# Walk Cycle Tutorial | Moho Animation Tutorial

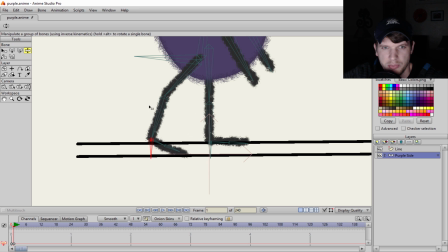So the contact position is basically the 2 positions of the foot, or of the legs I should say, where they are both on the ground before one of the legs lifts up and
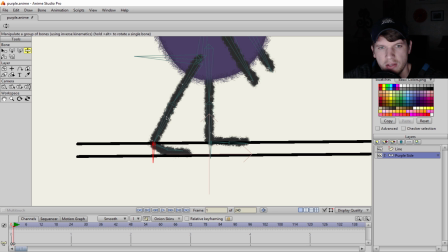goes to the passing position. So typically like your walk. So what I'm going to do is I'm going to create my 2 positions. I'm not going to create the foot too far front ahead. I want to keep everything pretty consistent there. And I want to give it a little bit of a toe bend. So something like that. That looks pretty good.
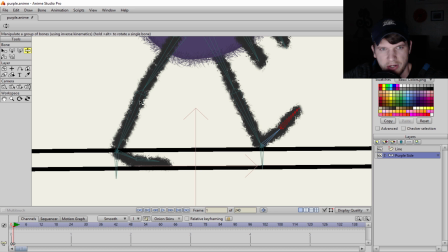So one of the things that you probably notice right here is his leg is hyperextending.
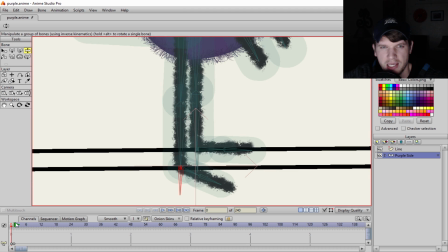And that's because in my original design, I should have actually had my bones,
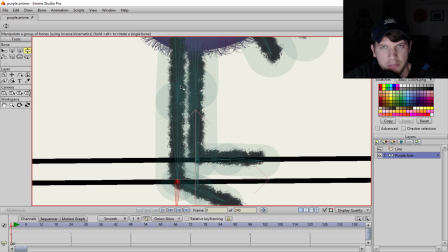my stroke and my bones kind of at an angle so that Anime Studio know, okay, this is where the leg wants to go.
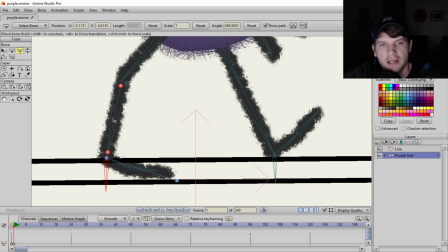Because basically it wants to try to make the leg go that direction. Well, I can switch that around by simply grabbing this transform bone tool right here,
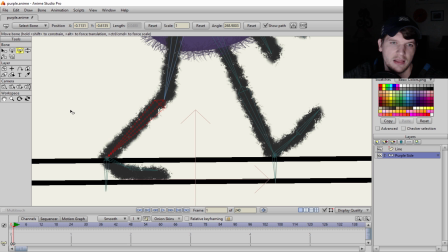coming to the ankle and then dragging left, and it's going to switch that back to the other position.
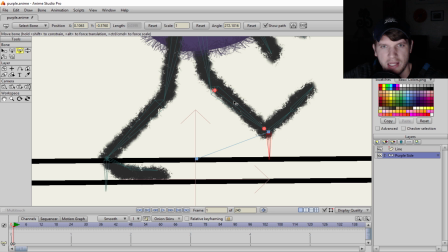I'll go ahead and set that right now so that Anime Studio knows. So I'll drag that there.
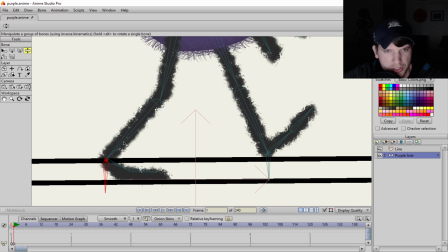Perfect. Okay. So I just want to make sure everything is good to go there, and then that's looking pretty good.
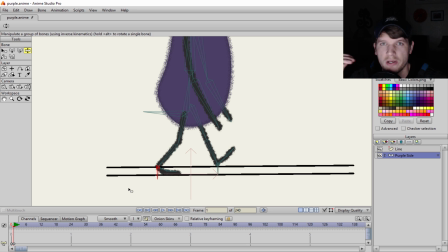So that's going to be the first position. Now, I'm going to set this walk cycle up in a continuous looping cycle. So I'm going to set this up in 25 frames. So in 25 frames, this exact position
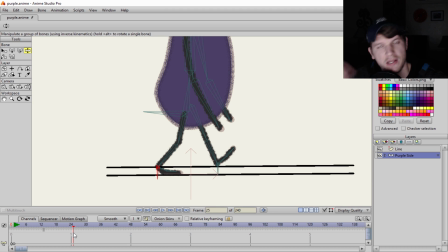will repeat itself right here, and then it will loop itself and keep going over and over and over again.
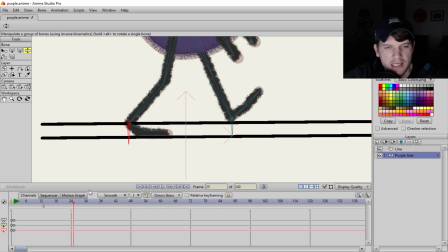So one of the things that we're going to do next is we're going to count this out by 6 frames. So we're going to go 1, 2, 3, 4, 5, 6. So I want to stay at a consistent 6 frames. Right here would be my passing position, but I'm not going to do anything with that yet.
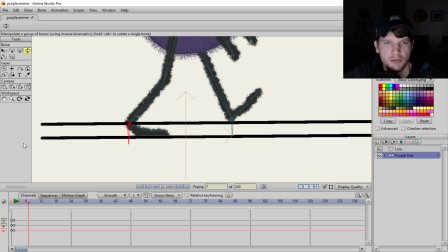I'm going to set up my other key pose or my other key contact position. So I'm going to go another 6 frames. 1, 2, 3, 4, 5, 6. So right now I'm on frame 13 so that my legs are set up the other way for my contact position.
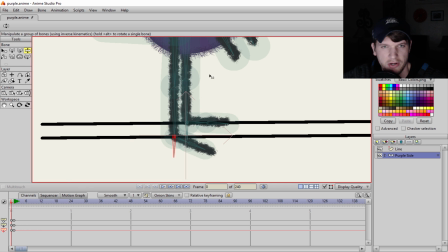So if you look back on the original design here, so if I go back here, you can see that this leg is further back behind the leg right here.
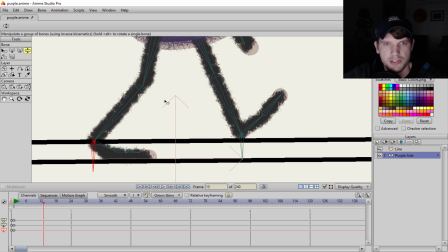Let's do the same for our contact positions. So we'll use onion skin, which I have on right now,
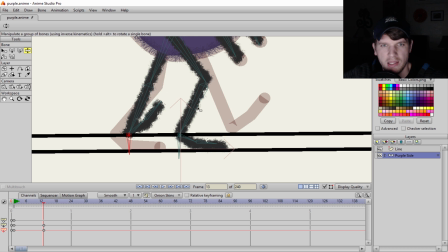to kind of just help me get a guideline as to where the legs are going to be. So I'm going to put it slightly behind, probably right about there, okay?
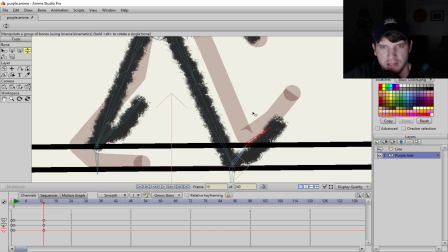Because I don't want to bring this leg all the way up forward just like that other leg, because I want to keep a little bit of a difference there.
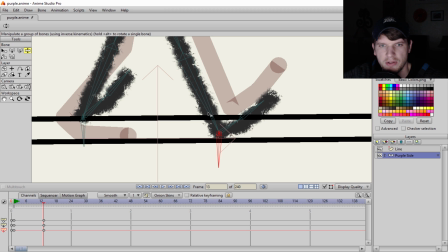I don't want to make it too consistent. And what I'm doing with the toe here, you can see I'm doing a slight bend, and there's a reason for this, and I'll show you in a little bit.
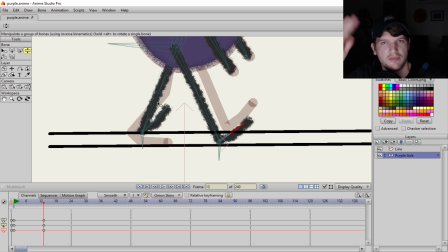But it's basically just so that it has kind of a flopping motion when he flops down on the ground for his toes.
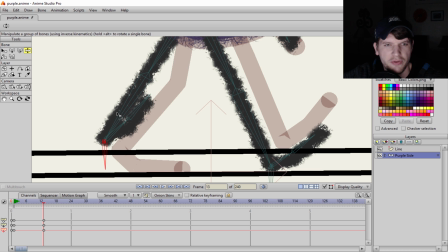Kind of give it a more animated look there. And then for the back of the leg, I'm going to place it slightly behind the other heel here. And I'm going to do the same thing. Just bring up the toe right there.
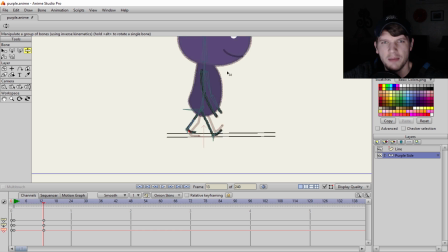All right, that looks pretty good. So again, I'm not doing his legs super far apart from each other.
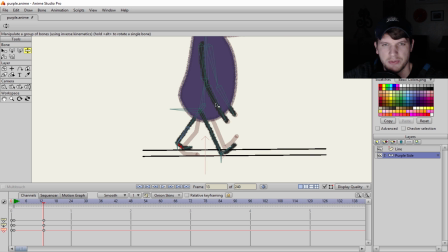I'm just keeping his little legs in between his little body there, and that looks pretty good.
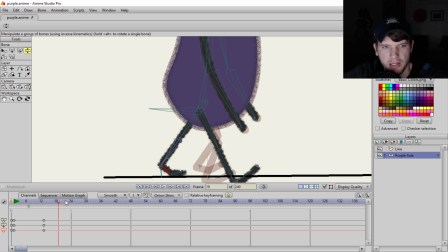Okay, so the next thing that I'm going to do is I'm going to set up my next key pose, which is my contact position starting over.
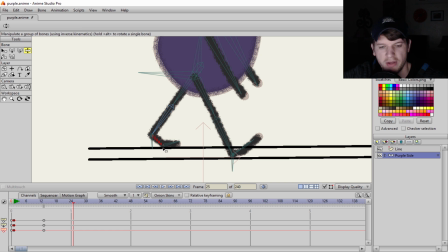So I'm just essentially just going to copy everything from frame 1 to frame 25. Okay, so I had a bone highlighted there. Be sure to click off any bones or anything like that. Or just make sure you're just copy and pasting your black channels,
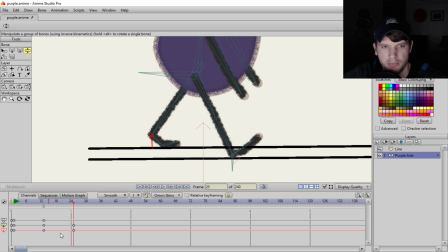because your bone, your red bone here, the red bone channel is what's the bone that is selected. But the black channels there is basically all of the global animation going on there. So your global keyframes essentially.